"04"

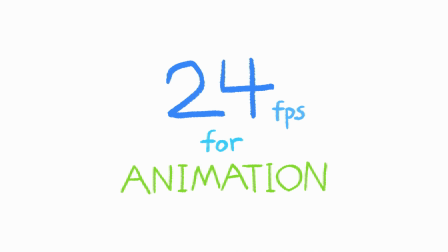[4:16]
우선 크게 24프레임 안에서도 프레임을 다루기 위한 기법을 크게 세 가지로 나눌 수가 있어요.
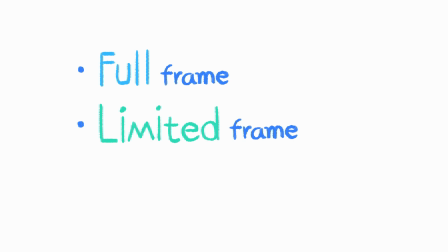[4:23]
하나는 풀프레임 방식, 리미티드 방식, 그리고 이 두 가지를 섞어 쓰는 병행 방식이 있습니다. 이 기법들은 애니메이터의 의도나 제작 환경에 따라서 각자의 역할과 시각적으로 주는 표현 방식이 달라집니다.
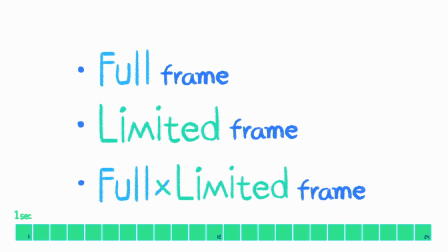[4:37]
이 아래에 있는 표로 초당 24프레임이 어떻게 활용됐는지 이해를 시켜드리기 위해 준비했으니까요. 각 기법과 비교를 해보면서 참고를 해주세요.
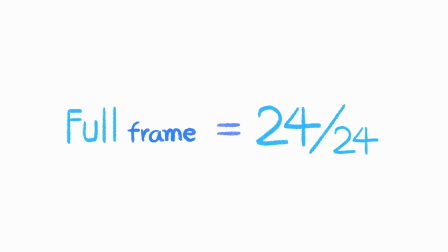[4:46]
자 먼저 풀프레임 방식은 24장 전부를 1초 안에 그려내는 방법인데요 말 그대로 프레임을 하나도 남김없이 꽉 채우는 방식입니다 특히 디즈니 애니메이션 초기 또는 전설적인 애니메이터이자 감독인
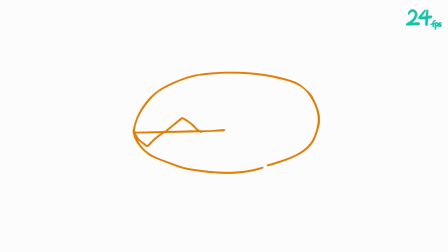[5:01]
리처드 윌리엄스가 이 방법을 많이 활용했습니다 초당 24프레임이라는 용량을 있는 전부 활용하는 방식인 만큼 부드러운 움직임을 최대치로 끌어올리는 것이 가능하고 작은 움직임이나 찰나의 순간도 놓치지 않고 그려낼 수 있는
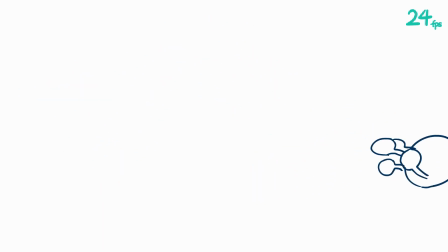[5:17]
것이 장점이죠. 특히 화려한 액션과 같은 빠른 움직임일수록 빠짐없이 표현할 수 있겠죠. 하지만 그만큼 손도 많이 가고 시간도 필요하고 사람도 많이 필요한 기법인데요.
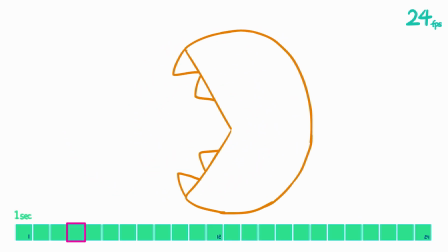[5:30]
흔히들 사람이 갈려나간다는 표현을 쓰고는 하는데 풀프레임 방식에게 가장 어울리는 표현이라고 저는 생각이 드네요.